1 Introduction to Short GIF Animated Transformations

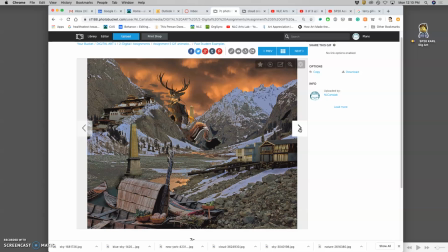some of them are sillier so this does a lot of drawing your own pixels to do some nice kind of frame-by-frame animation at the beginning here of the creature as a shadow coming down from the sky and then emerging as as the full assignment too and then kind of glowing and
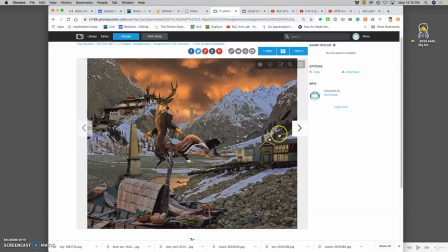then the fire which looks a little hand-painted but it's nicely stylized taking over everything fire is fun in animation walt
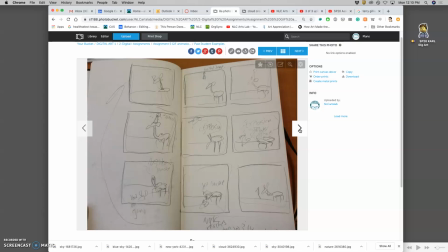disney learned that with the snow white and the magic mirror and all the flames it's just a lot of fun to animate i look at that a lot look up snow white magic mirror animation as a gif. Beautiful. Beautiful. Here's another one that uses mostly the creature and just puts it on a flat background.
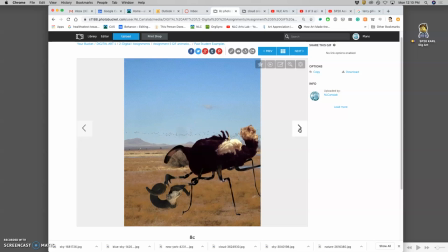But I love how direct it is and how you can add new elements like the little party hat.
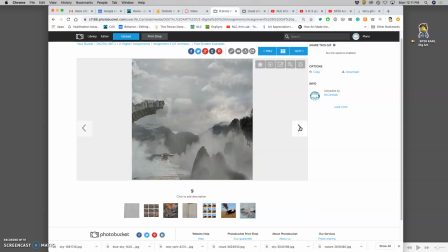It can be really arbitrary. This one's pretty epic. And this one uses the character and the fantasy setting, but then also makes really good use of frame speed. And that's tough to do, but we'll learn how you can do that where some frames go slower some go faster and elements are at different speeds within the frames
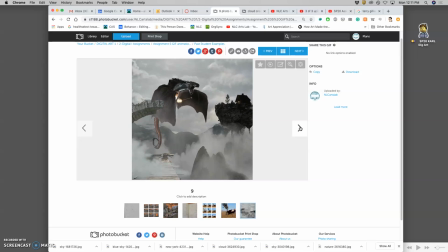so it makes the island floating nicely but then the creature is moving pretty fast and i like how the eye bulges i think i might steal that for my demo this semester so when it gets hit by this light arrow the eye just kind of cartoonishly bulges
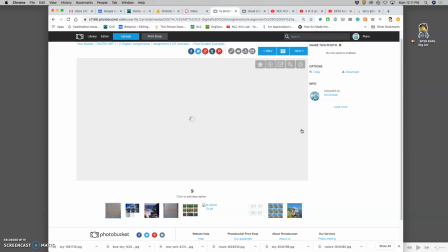some little things animation's fun so on and on and on you'll see lots of details
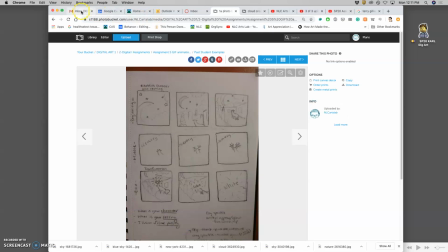How do we have to start? We have to start with a storyboard sketch. And you want to kind of start with inspiration. We're going to draw our storyboard sketch in nine square panels, right? So three on three.
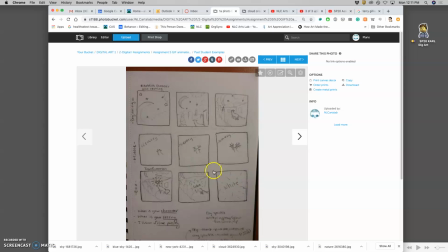You don't want any story that's more ambitious than what you can show in a comic book of three panels all in one setting, right? We don't want to be jumping between different scenes, like from the barn to the mountaintop to the castle in this short animation.
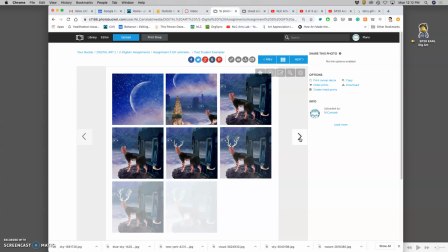It's just not going to serve the audience well. And the transformation could be something very simple.
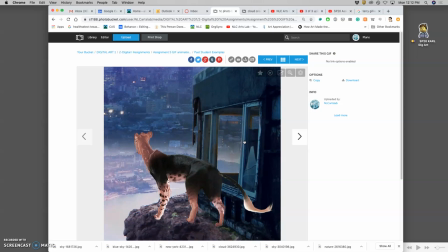So this just does a nice panning shot to kind of get us interested because the transformation is so simple, just the growing of those antlers.
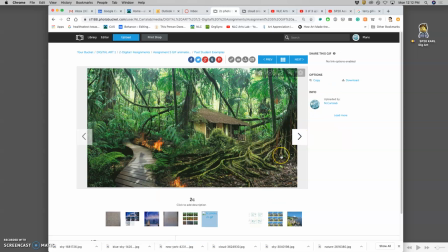But it works. and this one does the whole scene and is a pretty extreme transformation where just everything catches on fire but all that smoke then allows it to set to reset and I might steal that idea from my I've already drawn my idea and I realize you know a lot of that
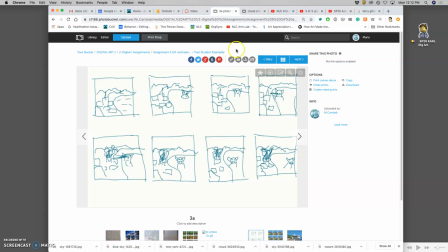has stuff in common so those are the past student examples how
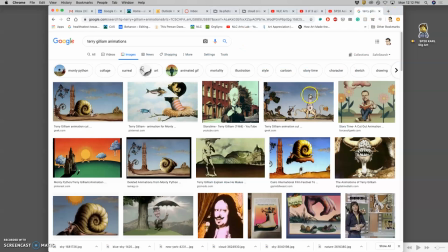do we actually start well you might look at some gif animations. So if you look at images online and you type animation, you can actually sort with tools for type.
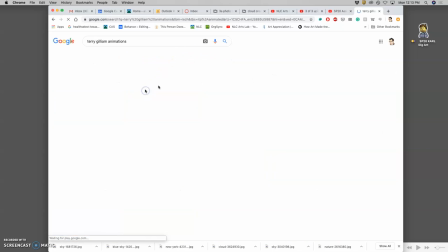And we want GIS.
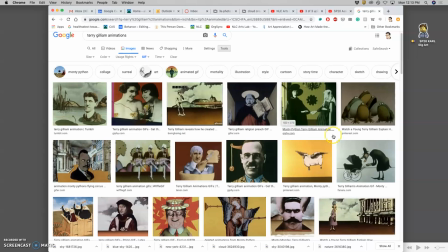Now it's not that all GIF files or GIF files, however you want to pronounce it, are animated, but most are, right?
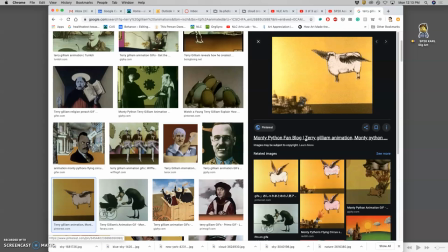Because it is a very early image format. It stands for graphic interchange format and it takes it only allows for a maximum of 256 pixels in color right so the color is very limited but that allows for it to be so memory efficient
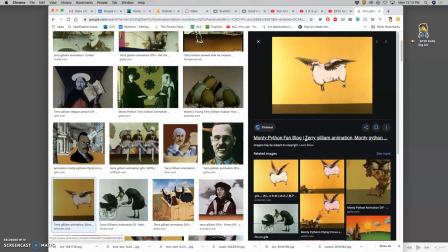that you can put animation scripts onto it so we're not just seeing an image we're seeing a whole slideshow of images played very quickly now one of my great
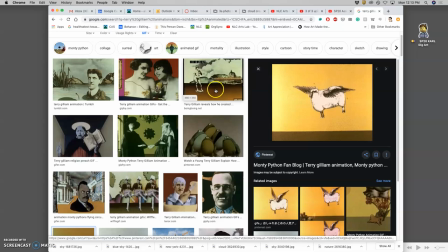inspirations for animation that's like this kind of in the short form is Terry Gilliam.
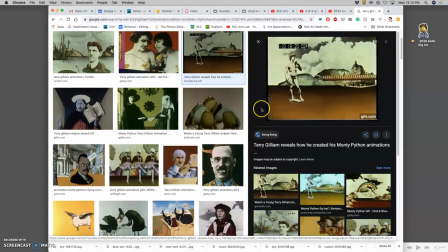He was the lone American for Monty Python. And he's gone on to be a great film director, but he would do all of these kind of animated sequences, mostly with collage cutouts.
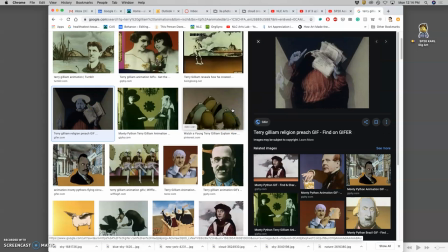Some of them are just hilarious. And they're all kind of, they're all stop motion with just cutouts. So it's very much like how we'll be learning frame by frame animation in Photoshop. And notice you want a transformation.